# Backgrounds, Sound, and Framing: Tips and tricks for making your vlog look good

If you get into any sort of photography, videography, things like that, you are going to hear about this thing called the rule of thirds and basically what it is is
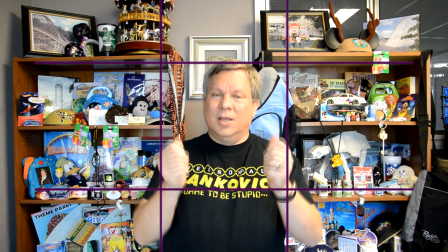if you take a tic-tac-toe board and stick it over your screen you can divide your screen up into nine different sections
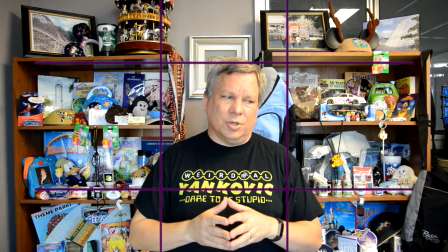those sections are all going to kind of help you lay out your picture one thing i should say right here shoot your video horizontally if you're shooting on your phone let your phone go this way not this way we're not tick tock your tv doesn't go this way i know some people like to shoot instagram videos don't don't if you want people to watch on the biggest most widest things that they can watch shoot horizontal not
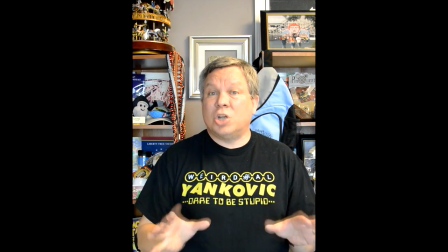vertical it's going to look better and you can show more in the picture you
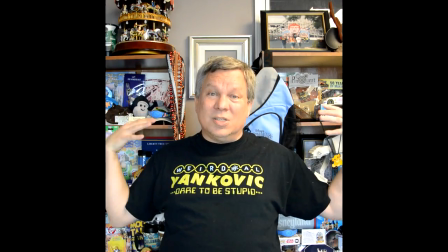can get a bigger picture that way because you can see more background versus here and then like five feet over their head shoot horizontal then you break up your screen into thirds the big thing with the rule of thirds is if you use it properly it can make your pictures look more interesting but if you use it improperly, it can actually hurt your pictures. The idea is that if you put things at the corners of that tic-tac-toe board,
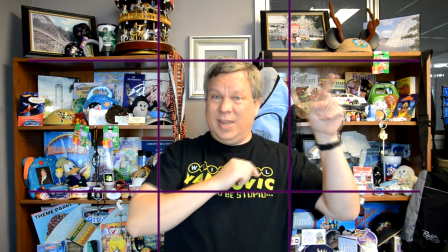so right where the intersections of the lines are, so if you go here, here, here, and here approximately,
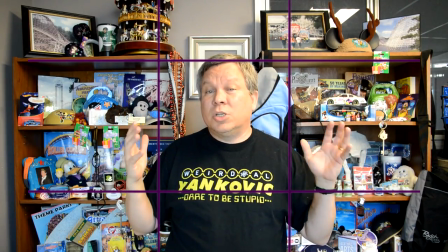that if those are kind of where your centers of things are, it's going to look generally more interesting than if they're just in the center. So, for example, when I shoot dialogue between characters,
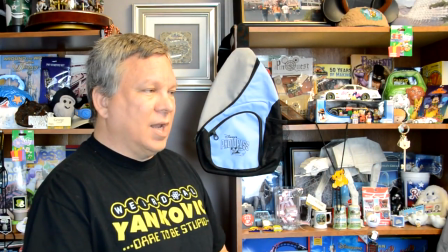you'll notice that I turn a little bit and now all of a sudden I'm shooting in rule of thirds, that I'm on one third of the screen.
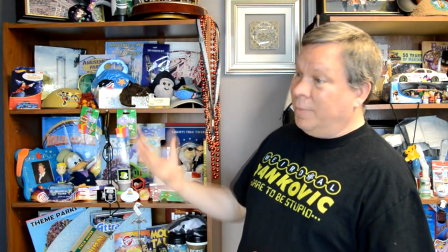Or I can go this way and again I'm on the other side of the screen. Now here's the trick. On my camera, I didn't move at all.
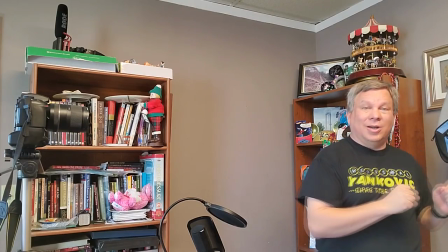In fact, you can see over here, all I did was just turn and then turn. and then when I edit the video that
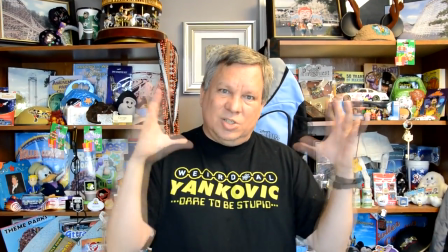turn suddenly gets shifted to rule of thirds and I crop the picture in zoom it a bit and then move it so it fits the rule of thirds that way becomes more interesting but my camera focus is still in the center because cameras like to focus in the center also rule of thirds generally for vlogs which is what this is doesn't work real well if you don't have something to counter that other part of the screen.
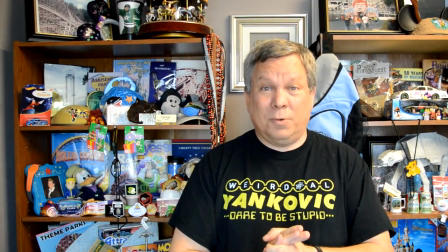So keep that in mind. If you're just talking to the screen and it's one person, put yourself in the middle because you are the center of attention. Now again, if it's characters moving back and forth and there's a dialogue or there's something else going on, it works great. If I'm going to put a title in my screen like this one,
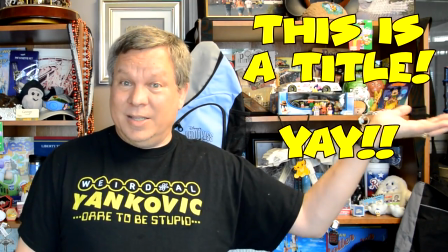well now I've moved over to rule of thirds because I have something to balance that out with as opposed to just nothing.
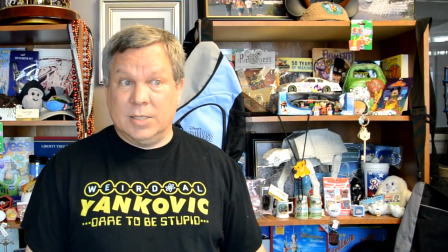You don't want that blank because it looks terrible. So let me show you some other ways that rule of thirds works as well as show you a couple other little things here that I do. So let me jump over to this camera to show you a little bit more of my backdrop setting and how that rule of thirds works.
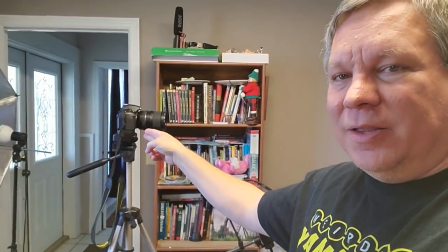And again, you can see my camera is right there that I normally shoot video on. It doesn't move.
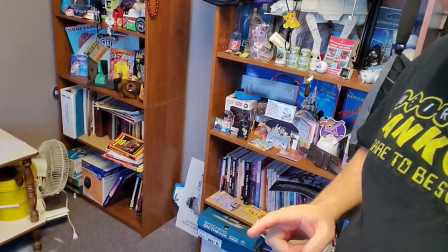In fact, to make sure my focus stays right, I actually have a mark right there on the floor. That's my focus point. I actually set up a tripod and then a little bucket on top, and I focus my camera on that and use that to mark where I stand so I know I'm always in focus. So if I'm going to shift or do something with rule of thirds, I stay on that point and I just rotate. And then when I get into editing, then I will crop the picture and adjust it and be able to make it rule of thirds that way to help make it more interesting. but I always stand in the center when I film because it keeps me in focus and it lines me up with my microphone so that way I am not getting the echo and everything. You can see my sound sounds a little bit different in the office. My office isn't bad acoustically although it's not great but let me show you where I originally filmed and all of the issues.
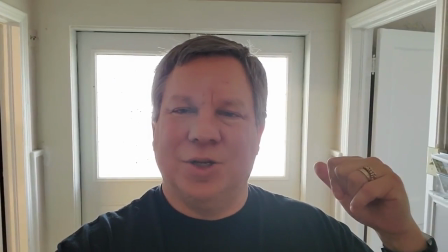Okay in fact here let me give you this is why you don't put windows behind you. That's called backlighting and a lot of times it'll actually make your face really dark. This is a good camera on my phone so it can compensate, but you don't want to do that. You also don't want to give yourself a blank boring wall, especially not white. And you're going to notice here in a second, my acoustics are going to change very dramatically.
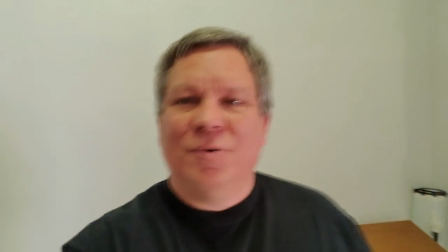Okay, so I've got a little bit of light, not great lighting. That was my original backdrop was just plain white wall.
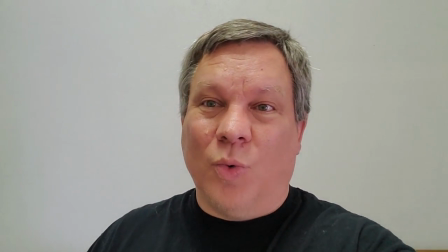And you probably noticed that you're now hearing a bit of an echo as well. What I'm actually in is I am in a small hallway. So I can show you a doorway there and a doorway there. And it's only about eight feet long. And yes, bad echo. The other room in my church here also, this is a much bigger room. But again, you can hear the echo. It is not designed for sound and acoustics. So yeah, it can look better, but it sounds horrible. And trying to compensate for that, and it's not a room I can put in sound insulation and stuff, it's very difficult. And then again, we will be looking at plain walls. If you can have a wall where off-white, some other color, and put up some pictures or something behind to give a little bit of interest will help. So rule of thirds, again, with vlogs, Sometimes you want to be centered. In fact, I tell people we're a little bit more like a newscast. And if you watch a newscast and how they will go back and forth from center to rule of thirds, there's one third.
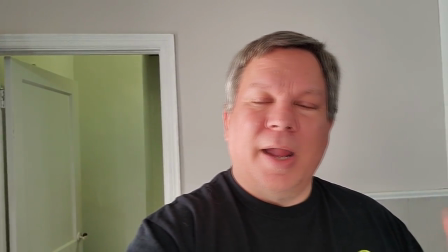Or to rule of thirds, there's another. And they'll go back and forth depending upon what they're doing.
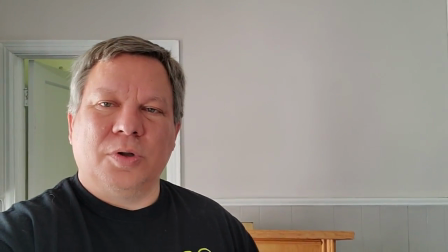But they generally won't go to rule of thirds unless they have something here.
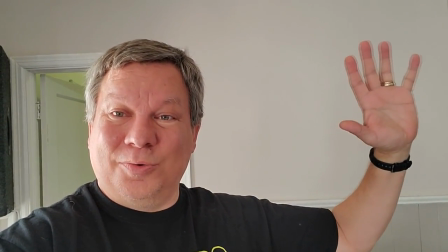Like this is where they're showing the picture for the news clip or something like that. that's a rule of thirds picture or you can do it when you were doing something
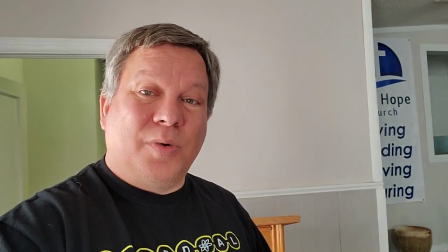different so if you notice a lot of my part vlogs when I really hit my rule of thirds I'm walking along because
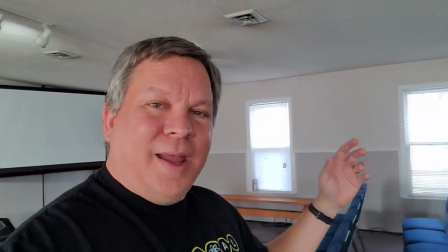now you can see here and you can see all of this stuff behind me and that's how I'd like to try to shoot it keeps it more interesting than if I
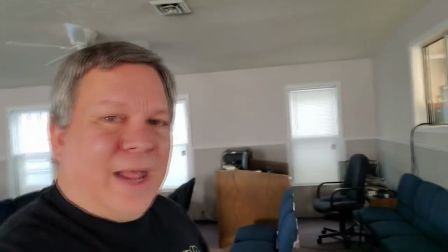shoot right there and that just isn't as good but now this gives motion however you also want to make sure that you
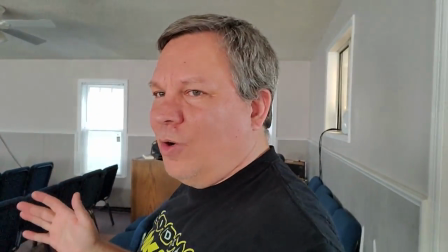have yourself facing the right way. So as I turn around here to walk through this, notice normally I shoot here.
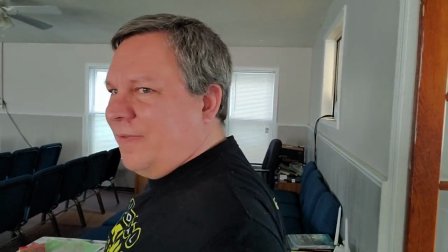Watch what it looks like if I'm shooting here.
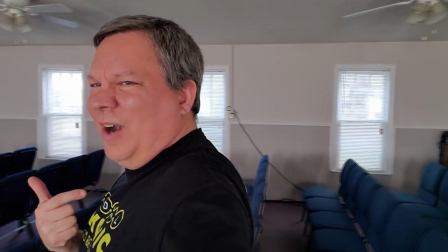That just doesn't look good because now you can see not really where I'm going but where I've been and it doesn't line up as well. So rule of thirds is great when you use it right. If you don't know how to use it, just put yourself in the center and you're going to be much safer that way.
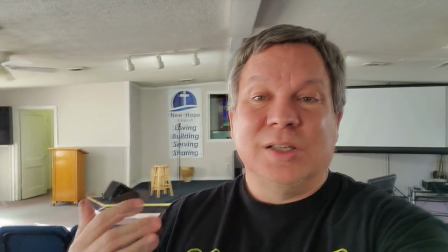But if you want to add some interest, if you want to be able to make things look better, then learn how to shoot from the thirds.
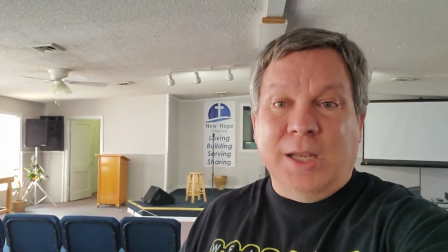If I do a live stream on the road, I'll oftentimes kind of shoot this way so you can see what's behind me at the park.
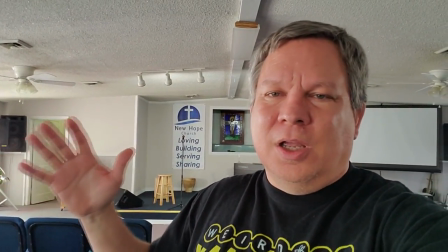And that's kind of the point is to balance the picture. You want it balanced and the balance actually overrides the rule of thirds.
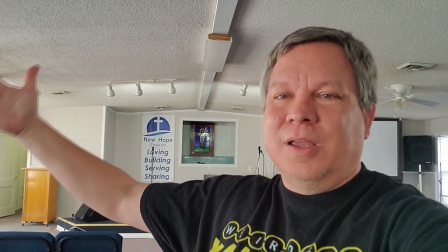Because whatever is in the side, you need to make sure that what's here is balancing that out and making it look good.